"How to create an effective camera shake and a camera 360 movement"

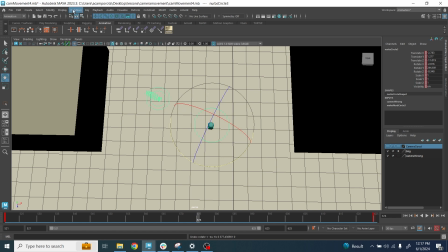[8:11]
And now because basically you have like one single,
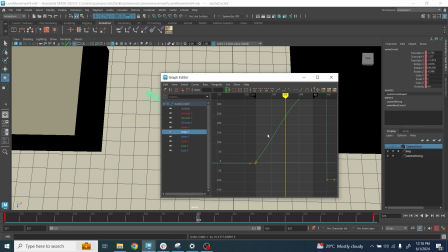[8:15]
track to animate here, is a lot easier to make the easy in, easy out, or whatever you want to do.
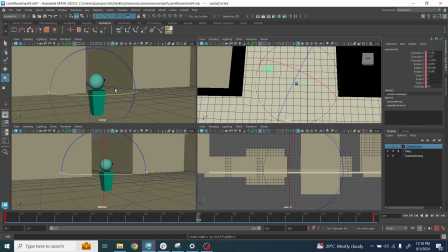[8:24]
Whenever you want to adjust the timing, you can do whatever you want, right? So how did I create this second one over here where the character is going like this, right? So now if you understand the tree that I'm using, it's basically very, very simple.
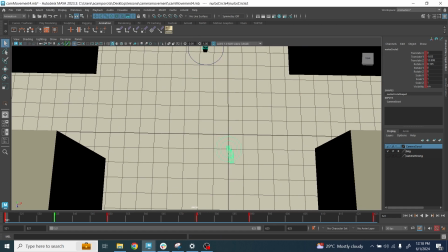[8:38]
All right, I'm gonna go by layer by deactivating here the animation. I'm gonna mute all, right? And so as you can imagine, I started with this one.
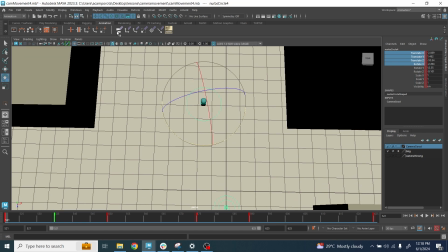[8:50]
I start very simple with this one.
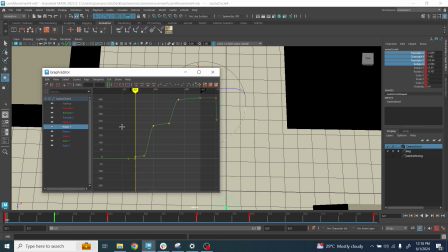[8:52]
If we take a look at the graph editor, I just animated one axis, and I did this one, the acceleration. No, accelerate here, decelerate, accelerate again, and almost come to a stop.
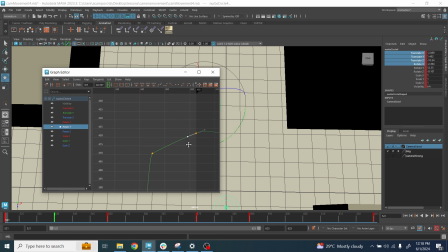[9:07]
All right, this one will depend on what you're trying to do. If you want it to be linear or more come to a stop, this entirely depends what you're trying to create, right?
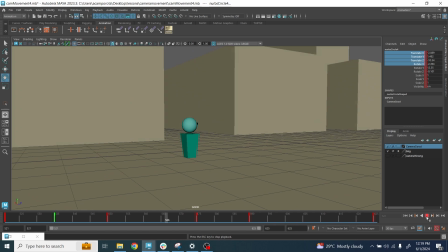[9:15]
But once it's done, you have something like this, and that's the first things I really wanted to have.
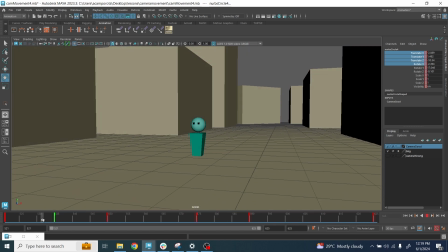[9:21]
So I wanted to know how long I wanted to hold the moment every time the part goes slow,
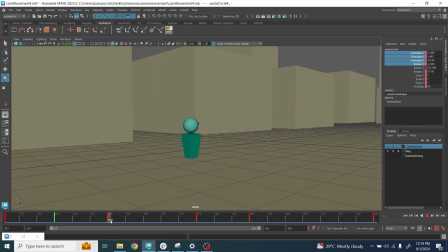[9:26]
how fast I wanted to go here, in how many frames, how slow it goes here,
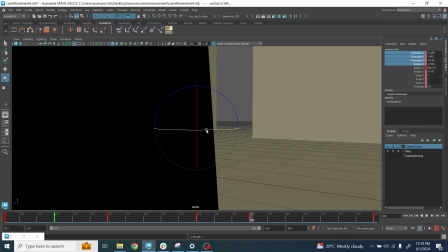[9:31]
how fast here, and also how much the degree there is the rotation, right?
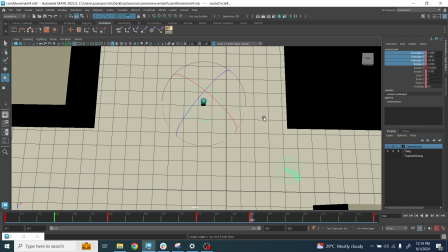[9:35]
You can do as much as you want here. It's all about exploration. It's all about the intention that you try to convey, and you go from there, right?
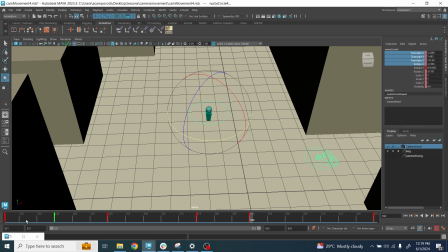[9:44]
Because again, same for the previous tutorial, can be done in many other different ways. Once this is done, and again, as you can see, I only animated one axis. The second things I did, let me unmute all here. right, I move this one.
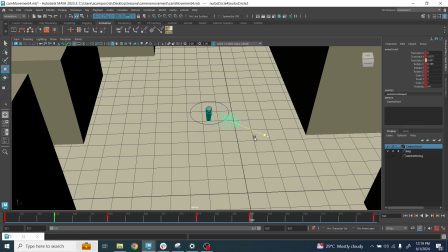[9:59]
If I go in parent, I move this one only towards the z-axis,
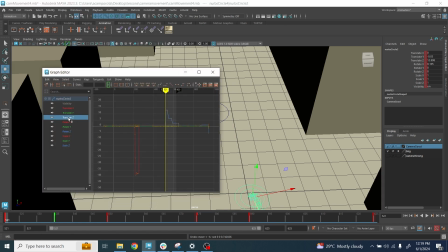[10:05]
and the principle is kind of the same because it's the same easy in, easy out that I've done for the other controller. The principle is kind of the same. It's just as at the beginning doesn't move at all, it's flat. You accelerate with a simple easy in, easy out. If you want, you can make it better if you prefer, right?
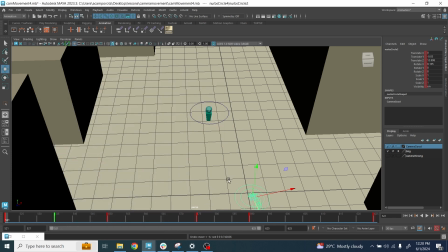[10:22]
Flat and so on, right? And again, important things in that in this case, these two things move exactly at the same time.
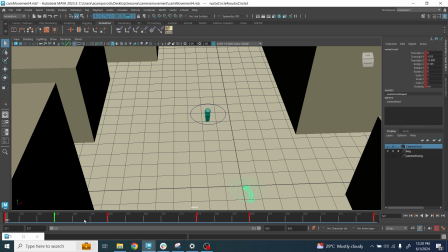[10:31]
If you try to offset it, it's not gonna look very nice. You're gonna have some weird jittering moment that it doesn't look very appealing, right?
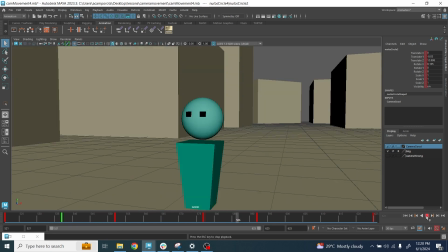[10:43]
If you try to, yeah, you can feel like the camera, the way it stops is very abrupt.
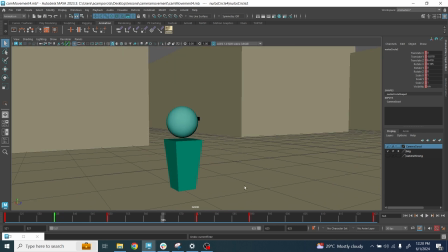[10:48]
So definitely, I don't recommend it in this case to offset it. Maybe there is a way to make it work, but for the sake of this tutorial, I think this was more than enough.
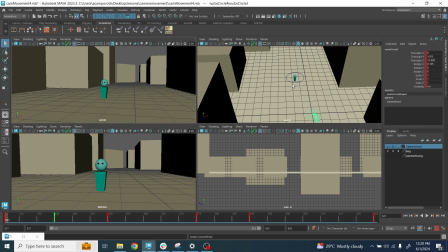[10:57]
And once you create this very simple setup, there is a lot of things that you can explore that can be done in the easiest way. Let me give you some example here. You see, like now maybe I want to have the camera going really high here, right?
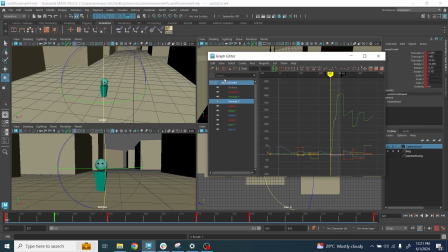[11:11]
And I want to make sure again that for the first part here, it's kind of flat as we talk about it, right?
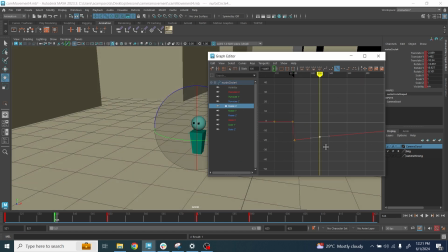[11:18]
So I'm gonna go back here, right? And make sure that this is gonna stay, actually no, I need to, sorry, yeah, here first.
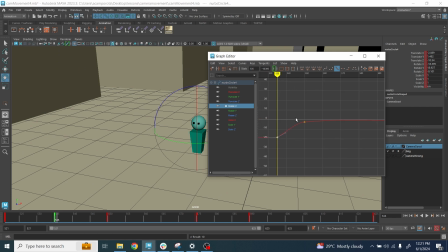[11:27]
I'm gonna go back here and make sure this is flat, right? Then here there is an acceleration, right?
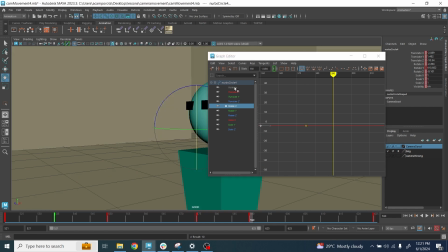[11:34]
Boom, boom, stay like this. And then maybe here, I wanna go lower with the camera, right?
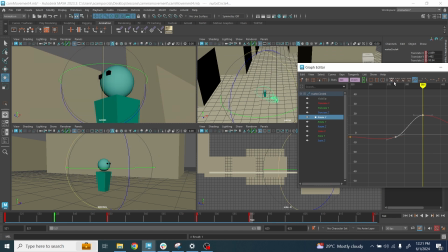[11:41]
I wanna really go down here because basically I'm changing the perspective of the action here.
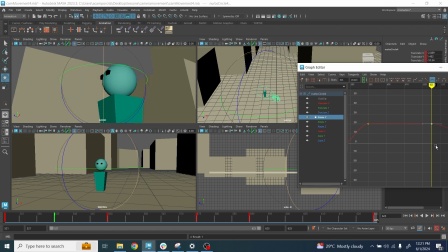[11:48]
I'm going more from a down position of the camera to an upward, right?
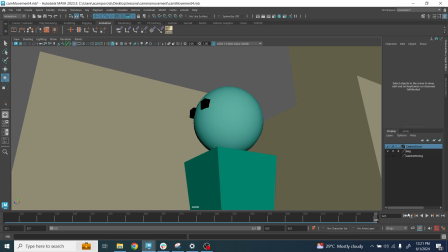[11:52]
And now you can see with a few clicks, I change the intention of the shot, right?
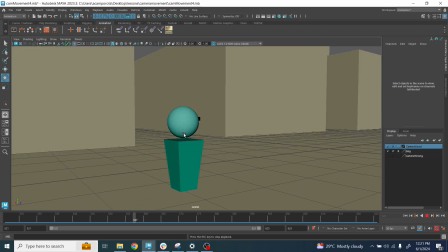[11:58]
Because we are going from a down shot here to a same level and to an up shot, right? And again, you can make this one with a very few clicks because I always do believe that you can make complicated camera movement with simple keyframe, right? You don't have to overdo it, right? Sure, can add complexity later.